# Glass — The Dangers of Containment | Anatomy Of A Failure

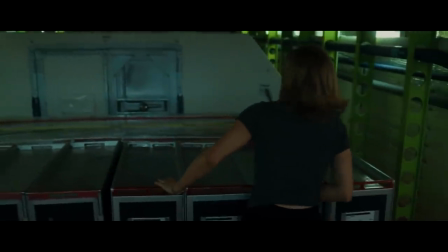8:12 But luckily, in order to prevent this feeling, the filmmakers here made sure that things inside the plane are constantly progressing.
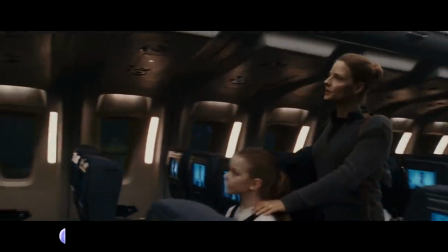8:20 First, Jodie Foster boards the plane with her daughter. Then the daughter disappears.
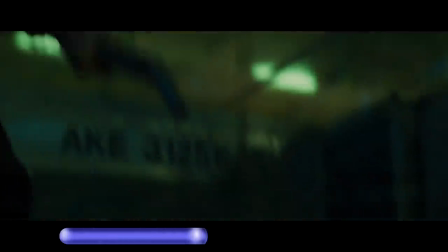8:24 Then we find out that the daughter was never here. Then Jodie Foster begins going mad and takes things into her own hands.
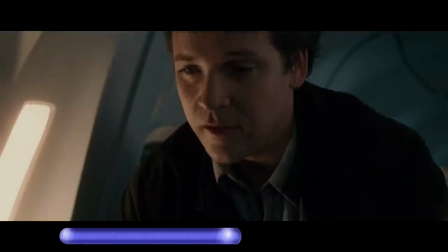8:31 Then we find out that maybe things aren't as they seem. And then, and then, and then.
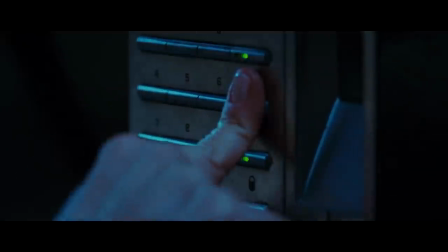8:35 The situation is constantly advancing and escalating in a way that there are clear, distinguishable checkpoints and sections in the story where it would be impossible for us to go back to the way things were.
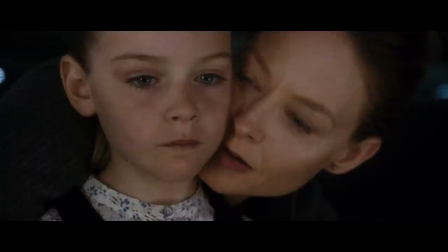8:48 We don't have variety in environment, but we have variety in story. We have a constant sense of progress.
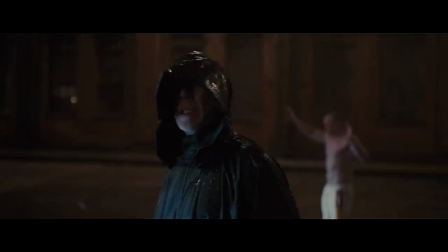8:54 Comparing this to Glass, the issue right away becomes very evident.
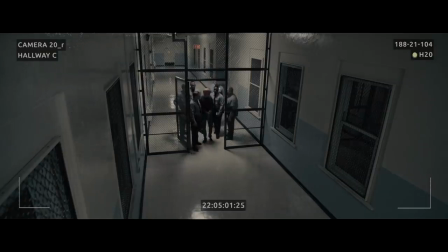8:59 After David Dunn and the Horde get locked up in the hospital, there's a very lengthy period of time where absolutely nothing happens.
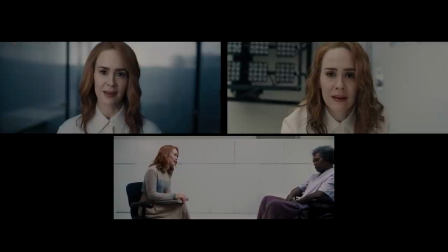9:06 Our three main characters just sit in their rooms while this doctor woman spouts meaningless exposition at them, in a way that nothing changes.
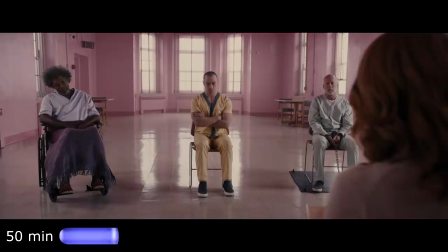9:14 It gets to the point where at the 50-minute mark, we are in the exact same story section situation as we were at the 20-minute mark.
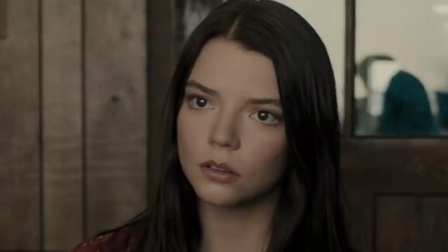9:23 We occasionally do cut away to these side characters, but that doesn't help because our main characters do nothing.
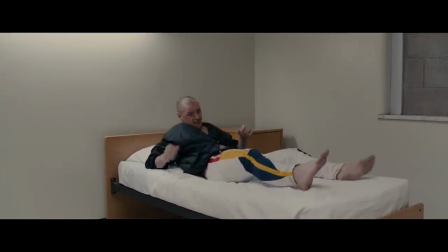9:29 And even when our main characters try to do something, it's the exact same thing over and over and over.
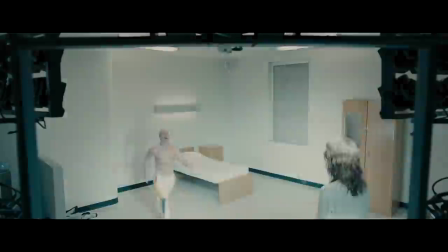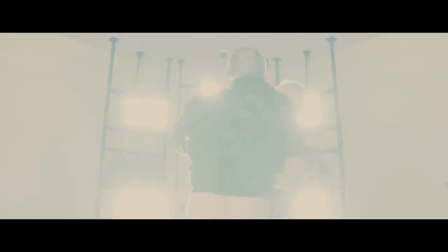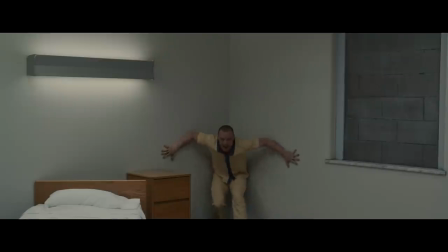9:48 After
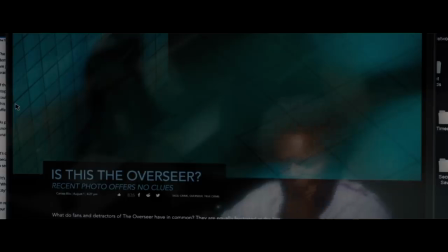9:53 After 40 minutes of nothing, at the 1 hour mark, we finally get our next big story checkpoint,
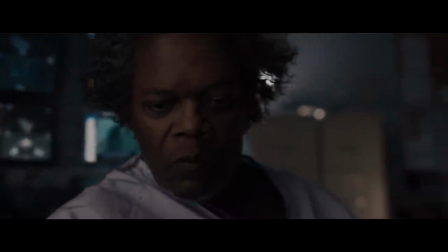9:59 when it turns out that Mr. Glass is actually faking his retardation condition.
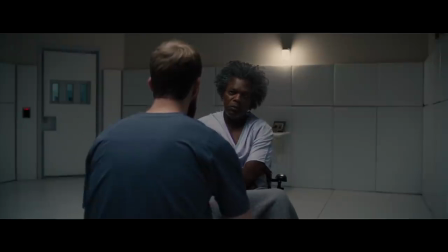10:05 And to give the movie some credit, it does get better from here, because now the situation is progressing,
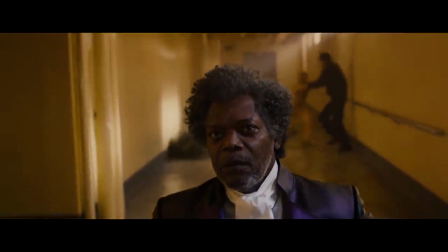10:10 now things are actually happening in a way that we can't go back.
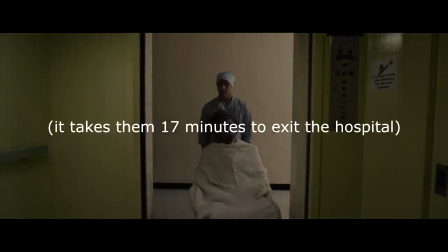10:14 I won't say that these new story checkpoints are as frequent as they could be, but at least they exist.
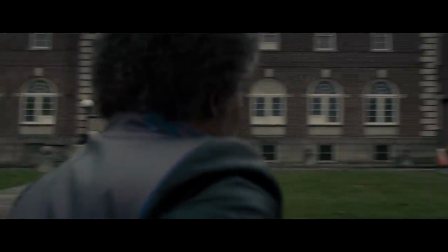10:20 At least now it's somewhat possible to distinguish these sections from each other.
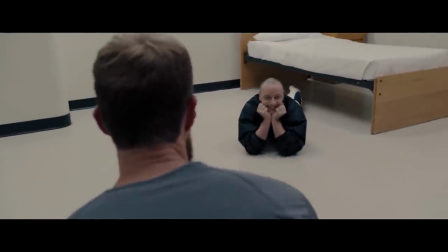10:26 Because when that's not possible, when there is no significant story progress in films set in a single location,
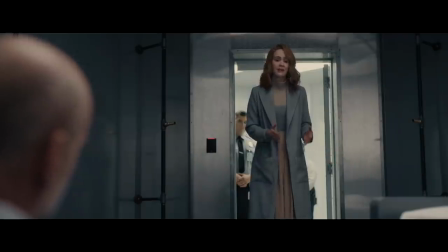10:32 it will always feel like things are not only slow, but standing in place.
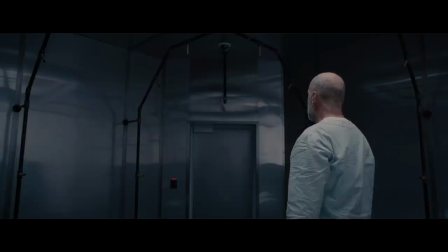10:36 And when your film stands in place, the biggest effect it can ever hope to have on audiences is to put them to sleep.
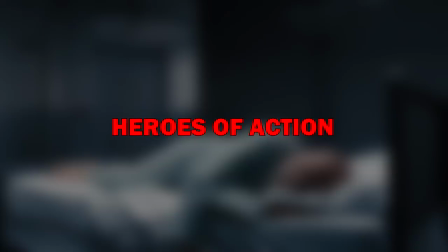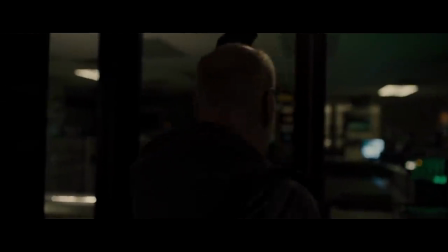10:51 Relating to both previous points, the third pitfall of contained movies revolves around static, inactive heroes.
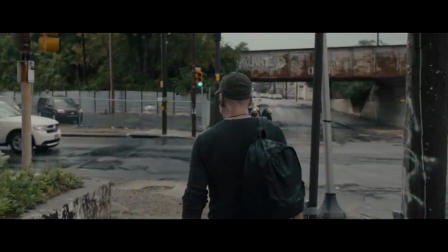10:58 When Glass begins, our main hero Bruce Willis is trying to track down the Horde so that he can stop him and save the captured girls,
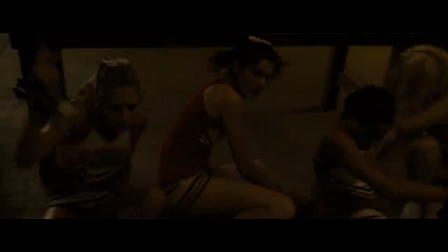11:05 meaning he has a clear objective that he is actively trying to achieve.
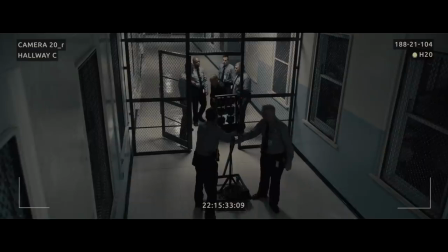11:10 So far, fantastic. But then, we get to the hospital. All of a sudden, the main goal of stopping the Horde has become redundant.
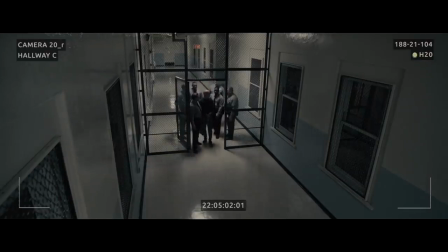11:18 And consequently, Bruce Willis's character in of itself has become redundant. He doesn't have a goal, he doesn't do anything.
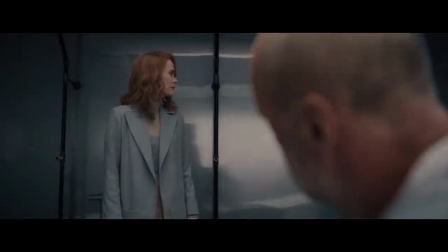11:25 He just sits in rooms listening to this female doctor. But of course, don't take my word for it.
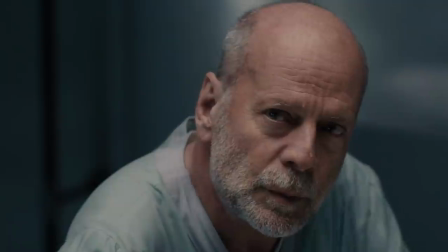11:30 Let's check in to see what kind of exciting stuff Bruce Willis has going on right now.
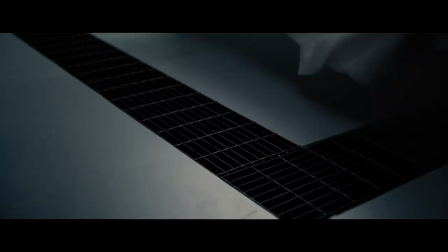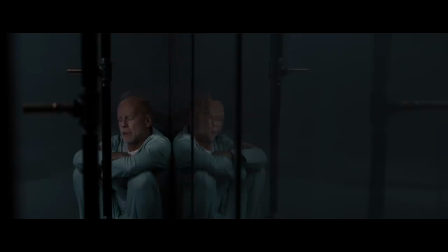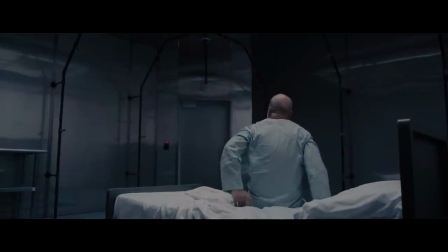11:45 Inactive heroes without clear, strong goals and objectives are never a good choice.
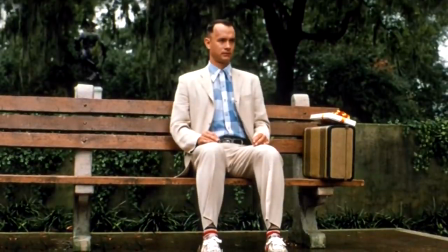11:50 They can occasionally work, but they're never a good choice.
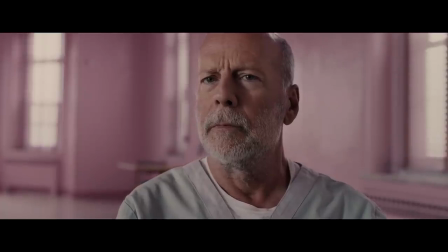11:53 But since a contained movie means that the hero is stuck in a static environment, making them inactive is the equivalent of signing your movie's death sentence.
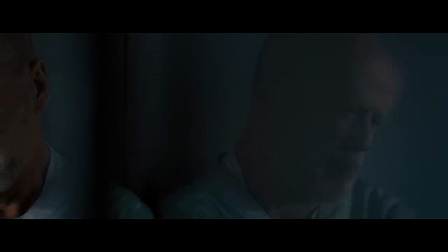12:02 Because if your hero doesn't do anything and they can't go anywhere either, there is no movie.
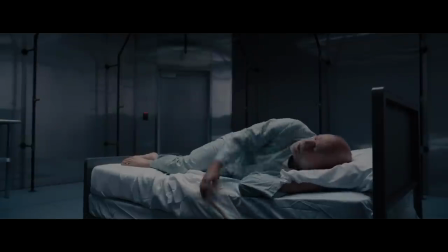12:07 Genuinely, there is no movie. Sitting in a room for 45 minutes waiting for the villains to finally do something isn't a movie.